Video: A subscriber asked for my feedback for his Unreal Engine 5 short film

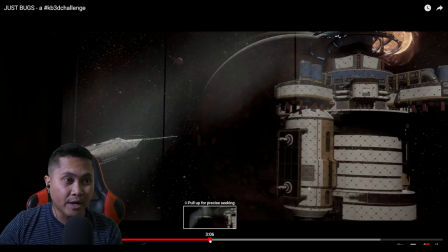[14:26]
I mean it is already white so it already looks bright like that so maybe darken it some just a
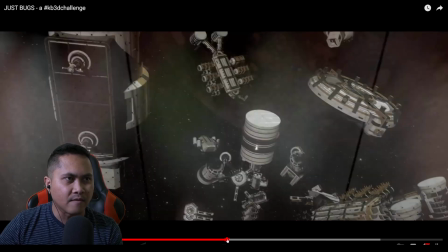[14:31]
little bit so it blends a little bit with with the environment all
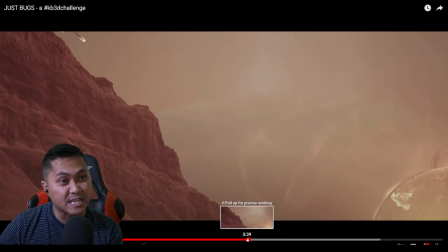[14:36]
right so let's move this is a pretty sick scene right here this is insane this is intense man again this is
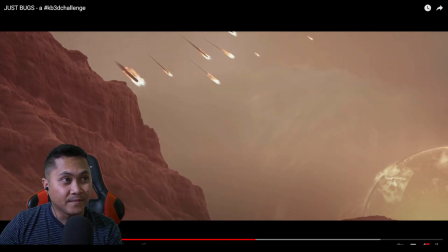[14:44]
some Chris Nolan stuff right here hey I haven't even tried doing
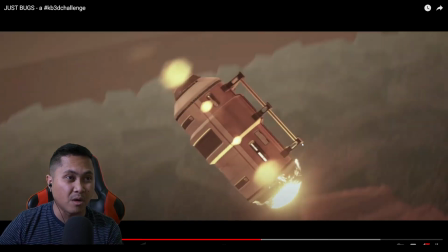[14:48]
that that looks great great job I love it's in your head you're visualizing it
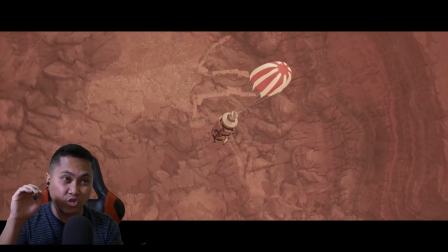[14:53]
you're putting it on here which is good you even got a freaking parachute to
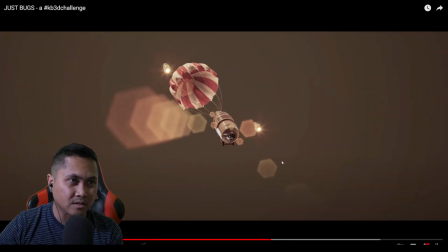[14:58]
pop off that's kudos on you man that's good stuff and this is
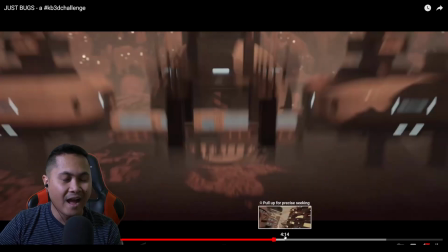[15:03]
my favorite piece i don't know i don't know how long it took for you to do
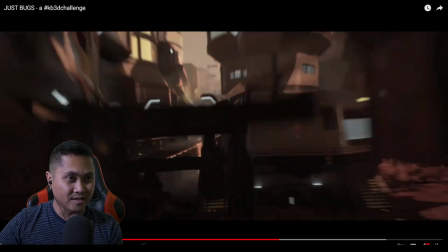[15:07]
this or if this is included in the kit but
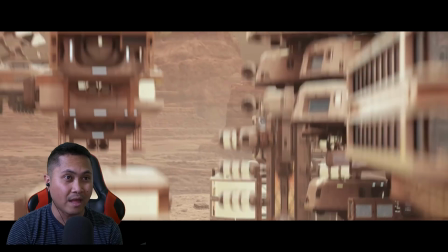[15:13]
this is crazy somebody tell me in the comments if how that was done because that's cool i know they did it with the minerva commercial that they
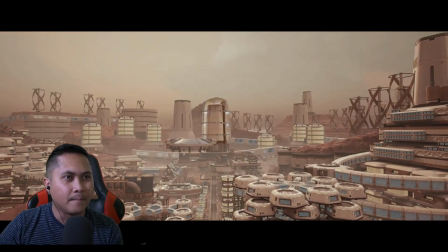[15:22]
did they dropped all the assets in um i'm not sure if you did that one or it came with it but that was
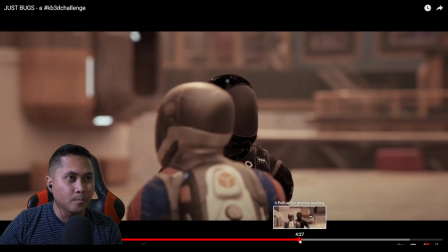[15:27]
super cool um okay next up whenever you have people in the scene try to not have this much
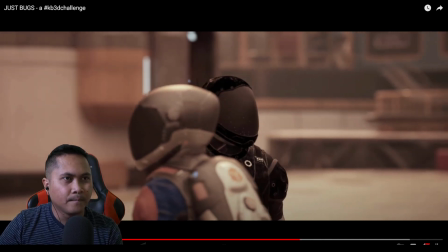[15:39]
headroom in the shot that's a lot of headroom so meaning like
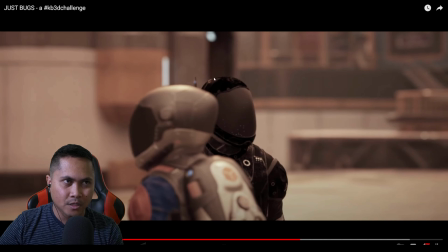[15:44]
move the camera down some so that you don't have this much space because that's a lot of space
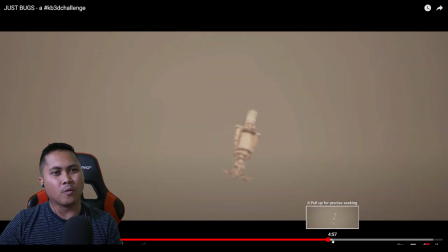[15:51]
all right so this whole piece and i think this is more like for the writing i love the concept of it but i felt like with their dialogue you gave it all away you didn't
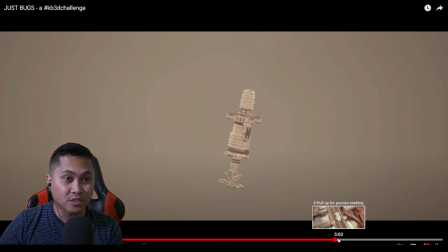[16:07]
really leave too much for people to guess you're just like oh man that's you you're about to drop a bomb on us pretty much
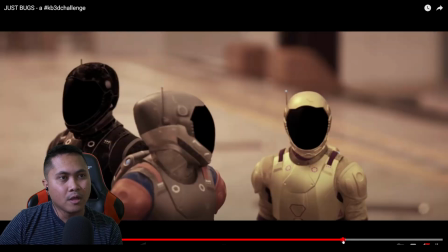[16:15]
next time maybe try to cut that out maybe leave it as simple as
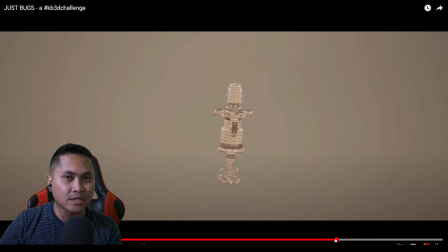[16:24]
you see the same ship and maybe the same person was standing inside the ship and leave it at that you kind of just gave it away let's see if i can play
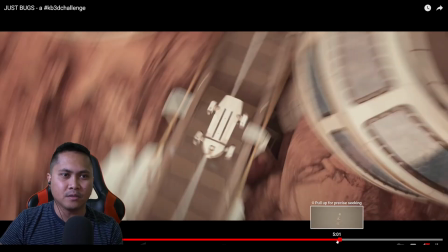[16:32]
it there everything is gonna repeat what the you just told the audience that just let them guess that you know like
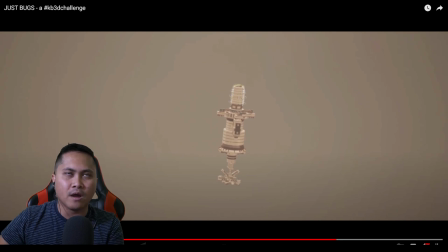[16:41]
i think if you show enough hints that the same thing is about to happen visually without having the characters say it would do you a lot of good.
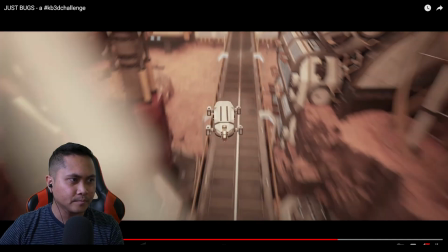[16:53]
Alright, so let's play it again.
Everything is gonna repeat? That was
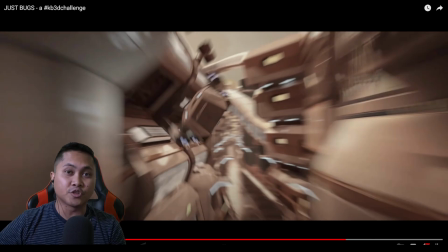[17:01] exactly how I got here.
Yeah, you just told pretty much the story entirely.
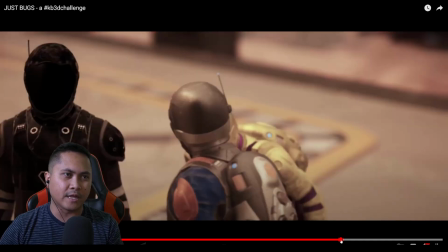[17:07]
A cool thing you would have done would be like the three of them just looking up and that ship is about to drop a bomb and as soon as it falls down you fade to black and that would have been it you know what i mean so just kind of like a little
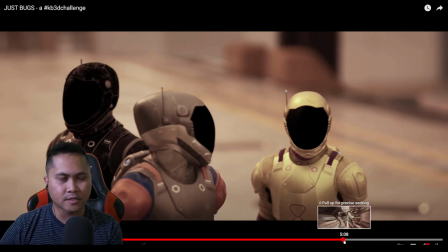[17:22]
suspense instead of them saying oh no the ship's coming back it's gonna repeat again it's gonna drop a bomb on us again like you don't have you don't have to technically
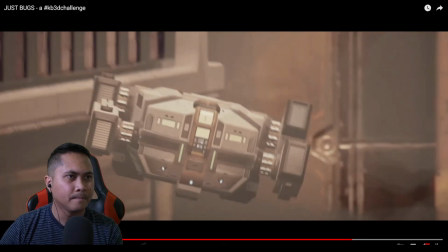[17:29]
say that because people watched it right commander oh my god that's my ship yeah that's my ship like you shouldn't have to
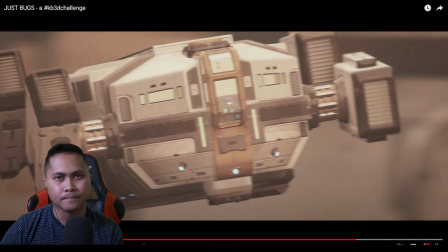[17:37]
say that that's me sir all right so i I guess points, points good, cross.
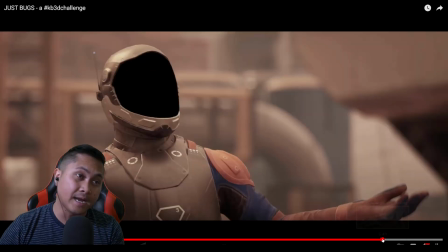[17:44]
But yeah, that's pretty much all I got, man. That's all the feedback I got.
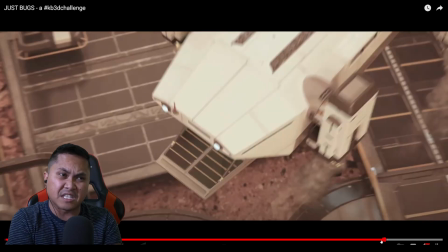[17:50]
Again, I haven't even touched this scale of movie making in Unreal. So kudos to you. And honestly, by not getting selected in the Minerva challenge, don't get too down about it.